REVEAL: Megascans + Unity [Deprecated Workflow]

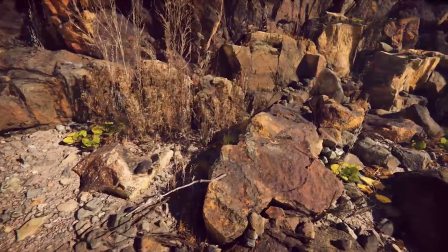0:00 Hello, my name is Josh Powers and I'm a 3D artist with Quixel.
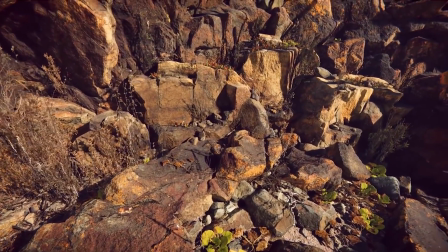0:04 I've previously worked on many games over the past decade, including Doom, Call of Duty, Halo, and Borderlands.
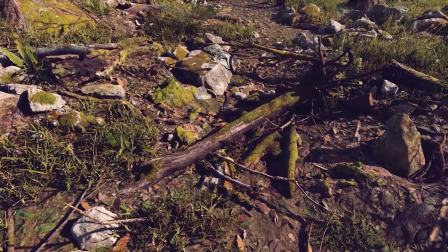0:11 Today I'm going to show you a bit of the process that I use to build environments inside the Unity game engine, exclusively using assets curated from Quixel's Megascans.
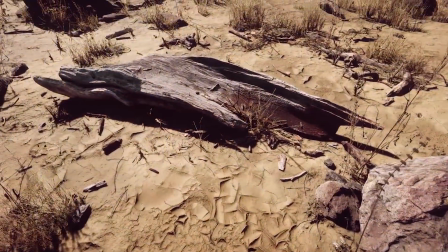0:20 If you're not familiar, Megascans is the world's largest library of PBR scan surfaces,
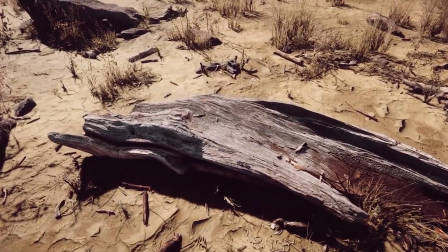0:26 vegetation, 3D assets, and more, and used in most major games and films of today.
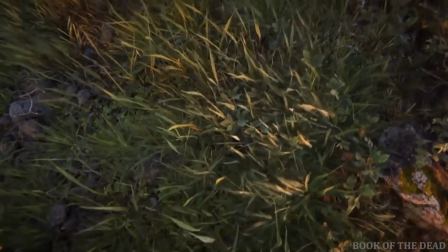0:32 You may already know of Megascans, as the Unity team used it extensively to create the environments for Book of the Dead and Atom.
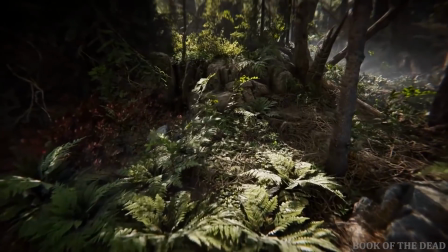0:39 Together, Quixel and Unity have since been working hard to make this massive library of assets available to the Unity community,
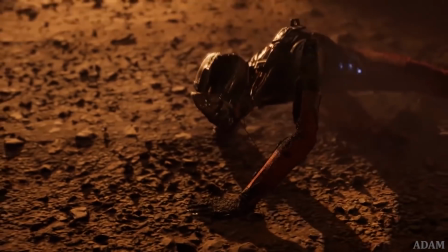0:46 and to help empower small development teams to create games and experiences with the same high-quality graphics and tools that the major game and film studios use.
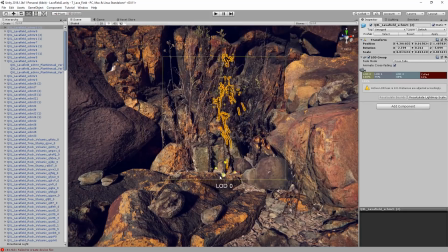0:55 In this tutorial, we'll go over how to quickly build scenes using Megascans Asset Packs,
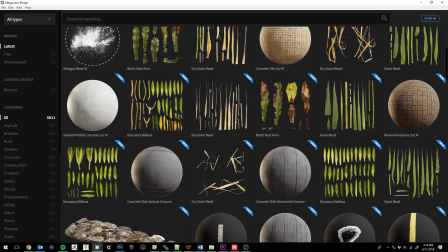1:00 how to use Megascans Bridge to access the entire online library and import straight into Unity,
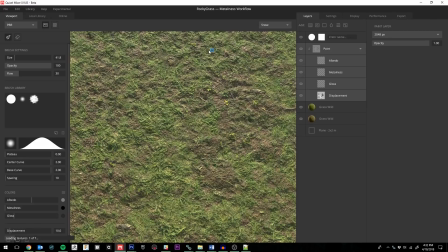1:06 and Quixel Mixer to create awesome custom surfaces to further detail your scenes.
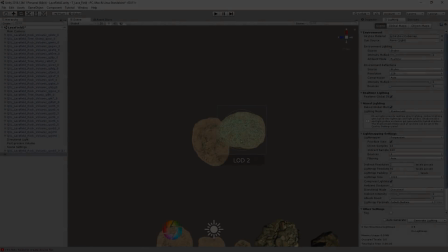1:11 And on that note, let's dive right in. Okay, so I'm going to go ahead and start off with the ground.
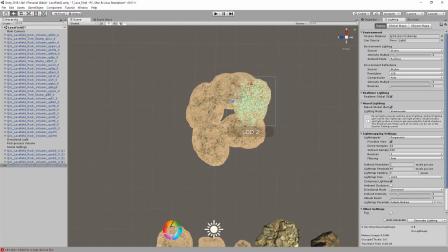1:17 Instead of using a terrain object, I'm using ground assembly meshes that come with the pack.
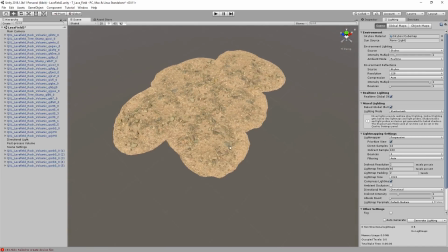1:22 And I'm just duplicating them around right now to get a base layout for this little corner I'm making.
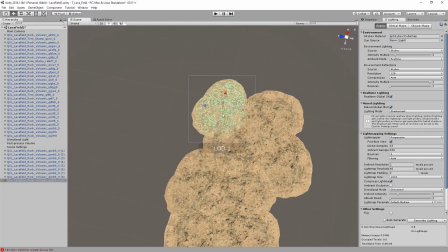1:27 By rotating them and carefully scaling them at times, I'm able to get a lot of mileage out of this one mesh without it feeling too repetitive.
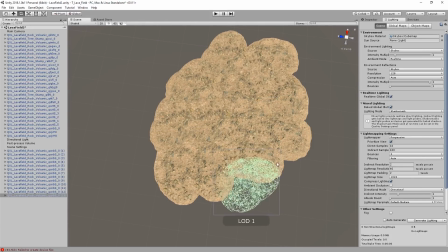1:34 Obviously, for this example, I'm worrying less about poly count as I'm building a more high-end scene similar to how the environments were built in Unity's Atom.
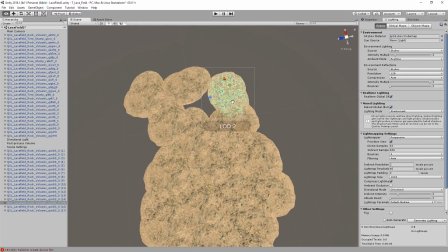1:42 But Megascan assets all come with heavily optimized LEDs so that you can easily get great performance when creating your game.
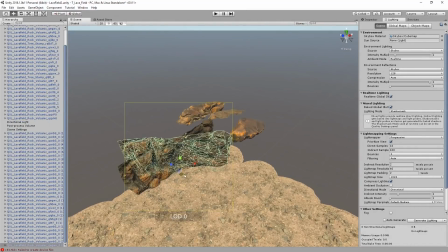1:51 Now I'm starting to work with some of the rocks, and in this pack I have several assets to choose from.
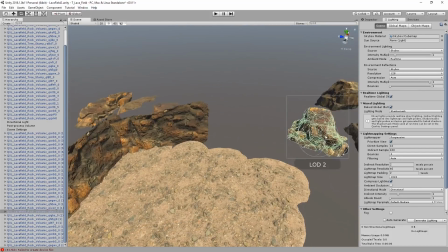1:55 I look at these a little bit like Lego pieces, and I have different shapes and sizes that I can use in several different ways to build up my scene.
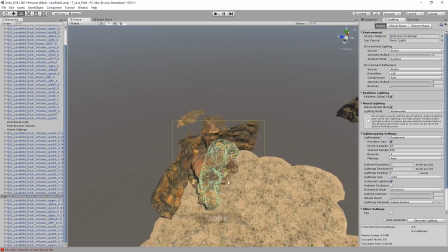2:02 Again, like I was doing with the ground assemblies, I'm able to get a lot of use out of each mesh just by how I position and scale it.
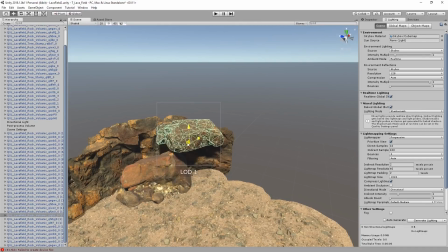2:09 You can also add vegetation, decals, and other smaller props to help stretch this further to give a unique appearance while using just a small set of assets.
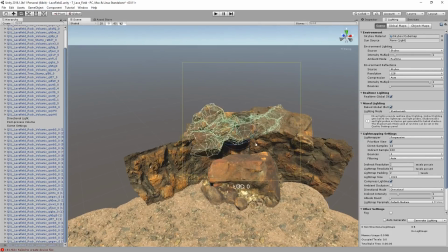2:17 You'll notice that most of the larger rock pieces have open faces. This can limit their use to some extent,
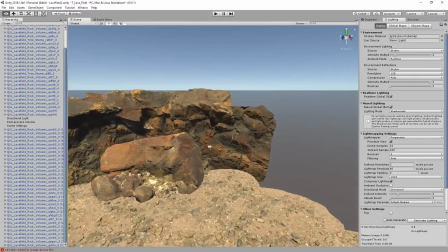2:24 but there are ways we can compensate for that by strategically positioning them or using other assets to conceal those open faces.
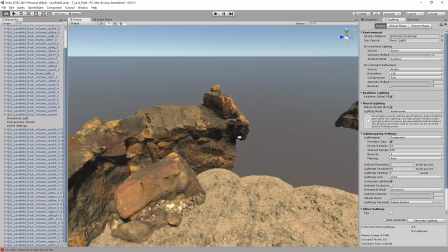2:31 While you need to be mindful of texel density when scaling the meshes, you do have a little bit of give here for the sake of variety,
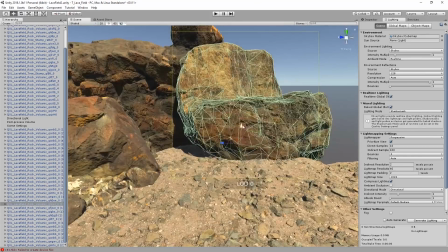2:37 and don't be afraid to scale on one axis if you think it'll look good. As long as you keep the scales reasonable, you shouldn't have any problems.
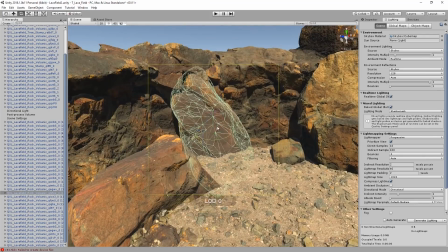2:47 Here I'm covering a pretty noticeable seam between two meshes with another rock.
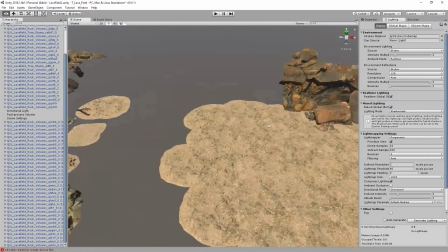2:51 This not only hides the seam, but it also creates a bit of a visual breakup between the two identical cliff meshes.
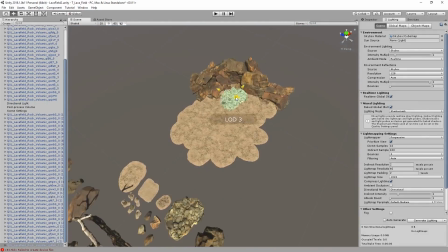2:59 And now I'm adding some more rocks at the base of the bigger rock I used to cover the seam to help its transition to the ground.
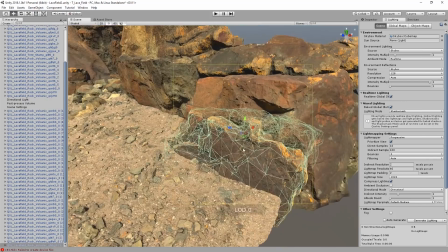3:07 Here I'm wanting to create some more visual interest with the rock faces by having a bit of a tiered look instead of everything being vertical.
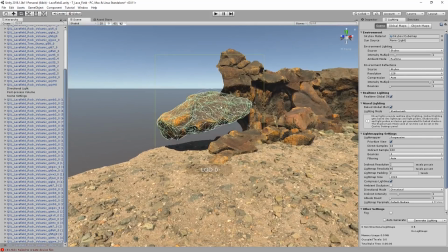3:16 And now I'm creating an endcap or termination point for the cliff mesh.
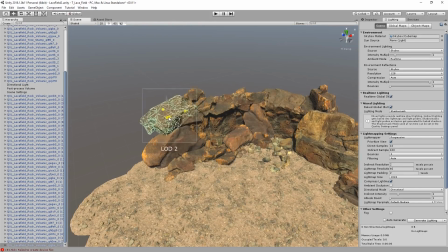3:20 While this scene is something of a diorama, I don't want to have open faces visible from anywhere within what I would consider the play space.
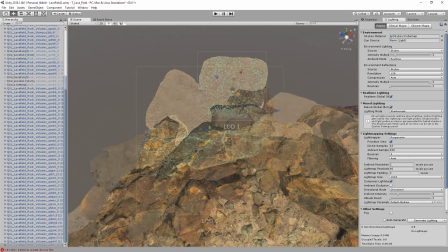3:31 I'm adding some ground assemblies up above, and now some rocks.
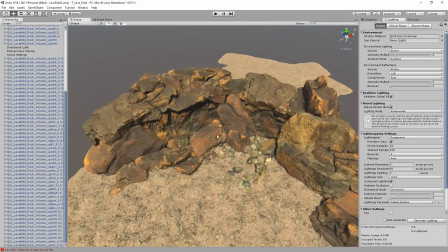3:36 Even though I wouldn't envision the player being able to get up there, it does add some verticality to the scene and helps avoid making the scene just feel like a bowl.
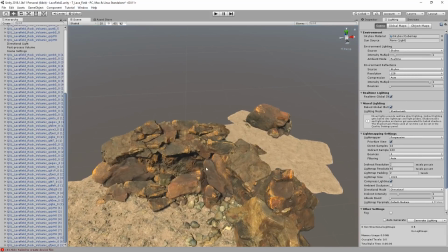3:44 Again, just rotating and scaling the assets and combining them with others will give them a different look.
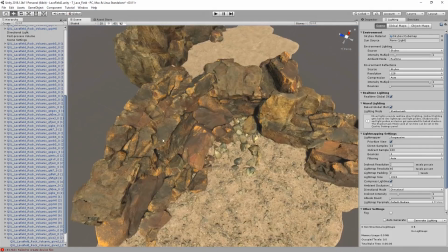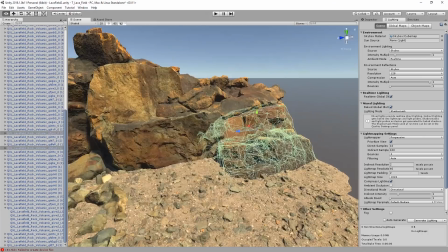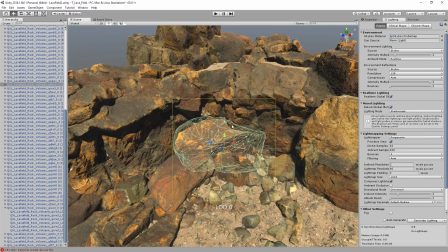4:04 Every so often, I like to rotate around the scene a little bit to make sure that everything's staying on track.